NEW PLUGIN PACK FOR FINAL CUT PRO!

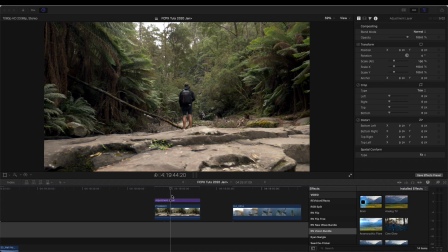[0:11]
What's up guys, today I'm going to go through this brand new effects pack that I just released for Final Cut Pro. If you want to check it out, the link is in the description with all the information on how to install it and examples of the pack. It's full of effects, transitions, color grading LUTs, and also some titles in there too.
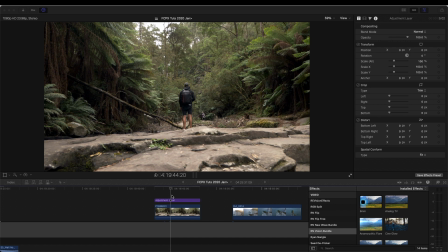[0:28]
I'm going to go through some of my favorite effects in this pack right now. So let's get into the editing.
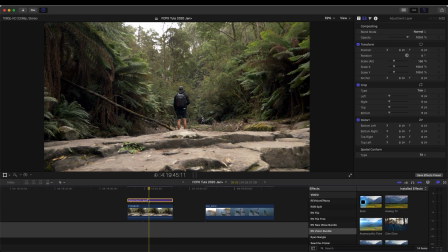[0:33]
So I have my adjustment layer here ready to add some effects to. First of all, I'm going to go to my effects tab and go to the color section and add the Custom Lut effect. And then I'm going to hit my drop down menu, and I've already installed the LUTs from this pack.
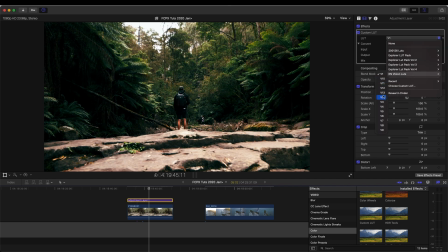[0:49]
So we have them all here. And these LUTs are basically just color grading preset that you can drag and drop onto your video clip, and it tweaks the colors and grading to pretty much give you like a one-click color grading.
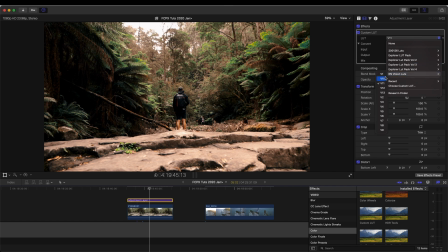[1:02]
I usually just add these and then adjust the exposure on video clips, and just makes color grading really easy and quick. And this pack is full of a lot of different variations of color grading. There's some nice LUTs that keeps the greens in the picture,
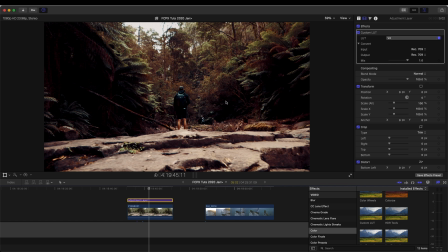[1:17]
and then also which completely changes the dynamics of the colors to give you that like exotic look.
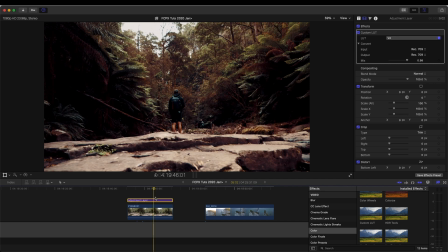[1:24]
And then let's go and check out the effects. So if I go to my effects and go down to RN Vision Bundle, you just want to select your video clip and then you can preview each effect. And all of these effects have different variations within them, and they're fully customizable.
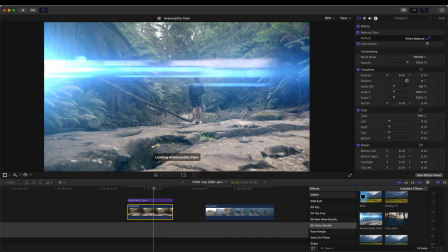[1:41]
So we have the 8mm effect, analog TV, anamorphic flare, Cine Glow,
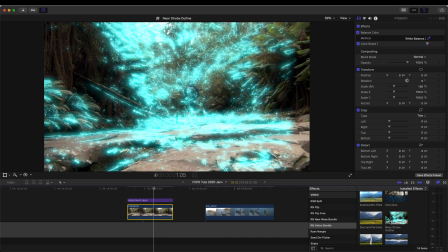[1:51]
dust and particles, neon strobe outline,
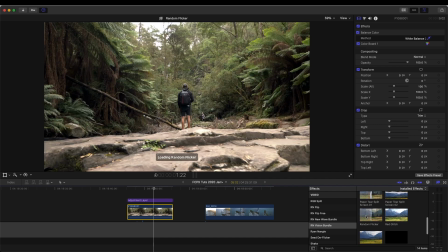[1:55]
paper tear split screen, which you can add different videos in, random flicker, red glitch,
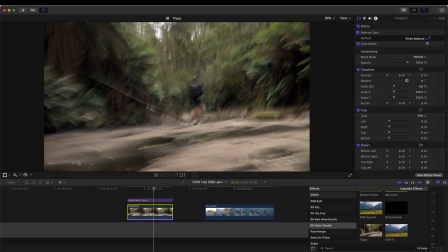[2:05]
Rgb Vignette, strobe flicker, trippy effect, and also a VCR effect.
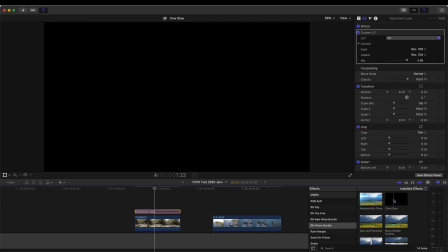[2:14]
So the first effect that I'm going to add is this Cine Glow effect, and I'm just going to drag that onto my adjustment layer.
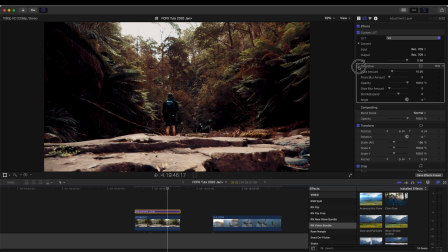[2:22]
And over here in the highlights, you can see it adds this nice diffused glow effect.
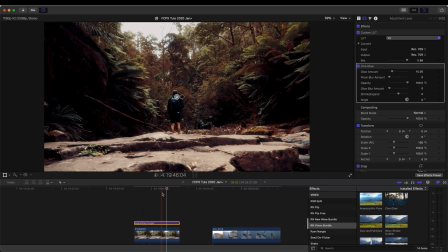[2:27]
It just adds a bit of depth to the shot, and you can also
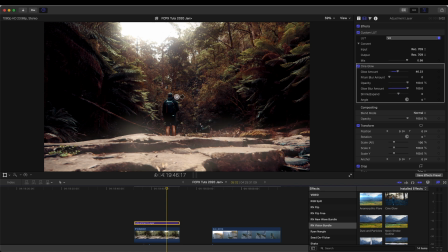[2:33]
change the parameters on this, up the blur amount to give it a more diffused effect.
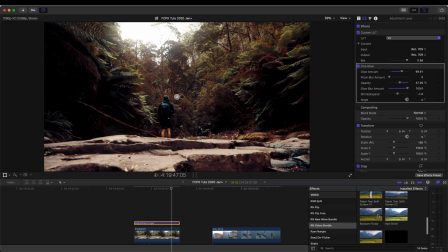[2:40]
And it's just a nice little touch you can add to like the whole project. And then the next one I'm going to add is this Rgb Vignette Effect.
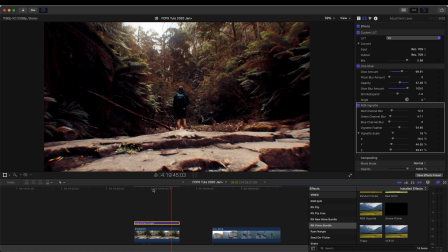[2:49]
And this is used quite a lot in cinema films.
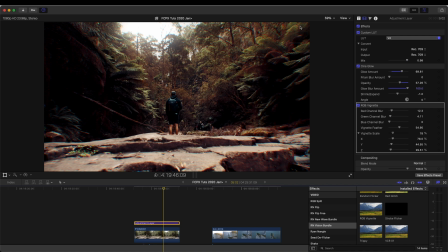[2:52]
If you look closely to the edges on cinema films, and you'll see that it has a slight RGB effect to it. And on this effect over here, you can see if you turn it right up, then it splits the red,
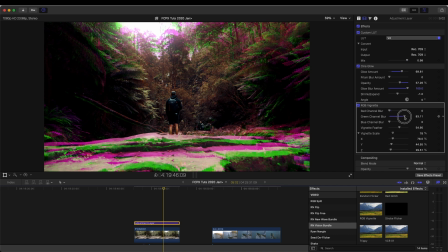[3:06]
green and blue channels, and you can use these sliders to create like the purple RGB effect, or the blue and yellow one, or the red channel for the sort of red and blue effect. And I think it just gives it a really cool kind of cinematic exotic look.
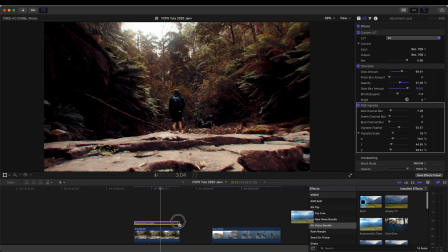[3:23]
And next I'm going to add the Anamorphic Flare.
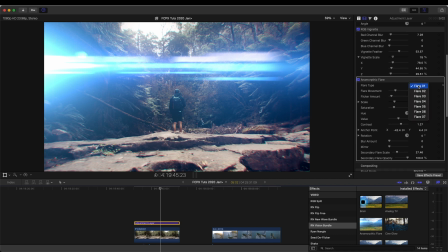[3:28]
So if we go to the parameters on this plugin, it actually has 7 different types of flares that you can add.
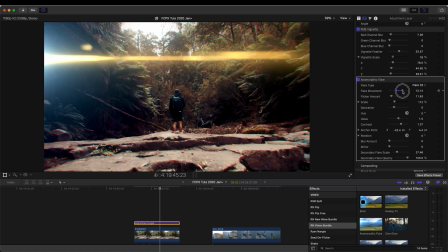[3:40]
And then a bunch of different parameters. You can add some movement, and it looks really good on handheld footage.
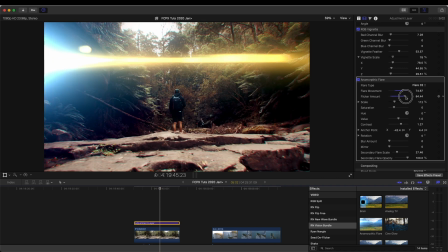[3:46]
And then we can also change the flicker amount.
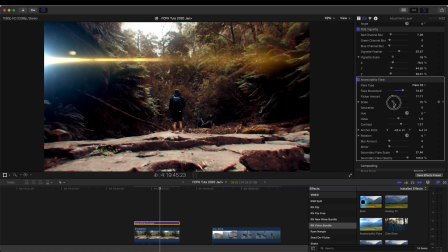And the scale and positioning, so you can move it wherever you want. You can even keyframe these to give it a bit of movement.
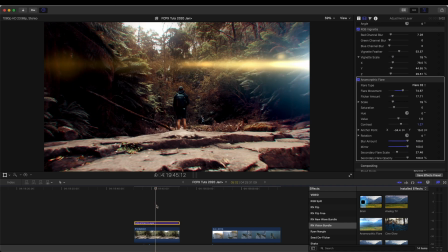[4:06]
And it just adds another element to a video clip to make it look a bit more cinematic, and it's lots of fun to play around with using the different flares.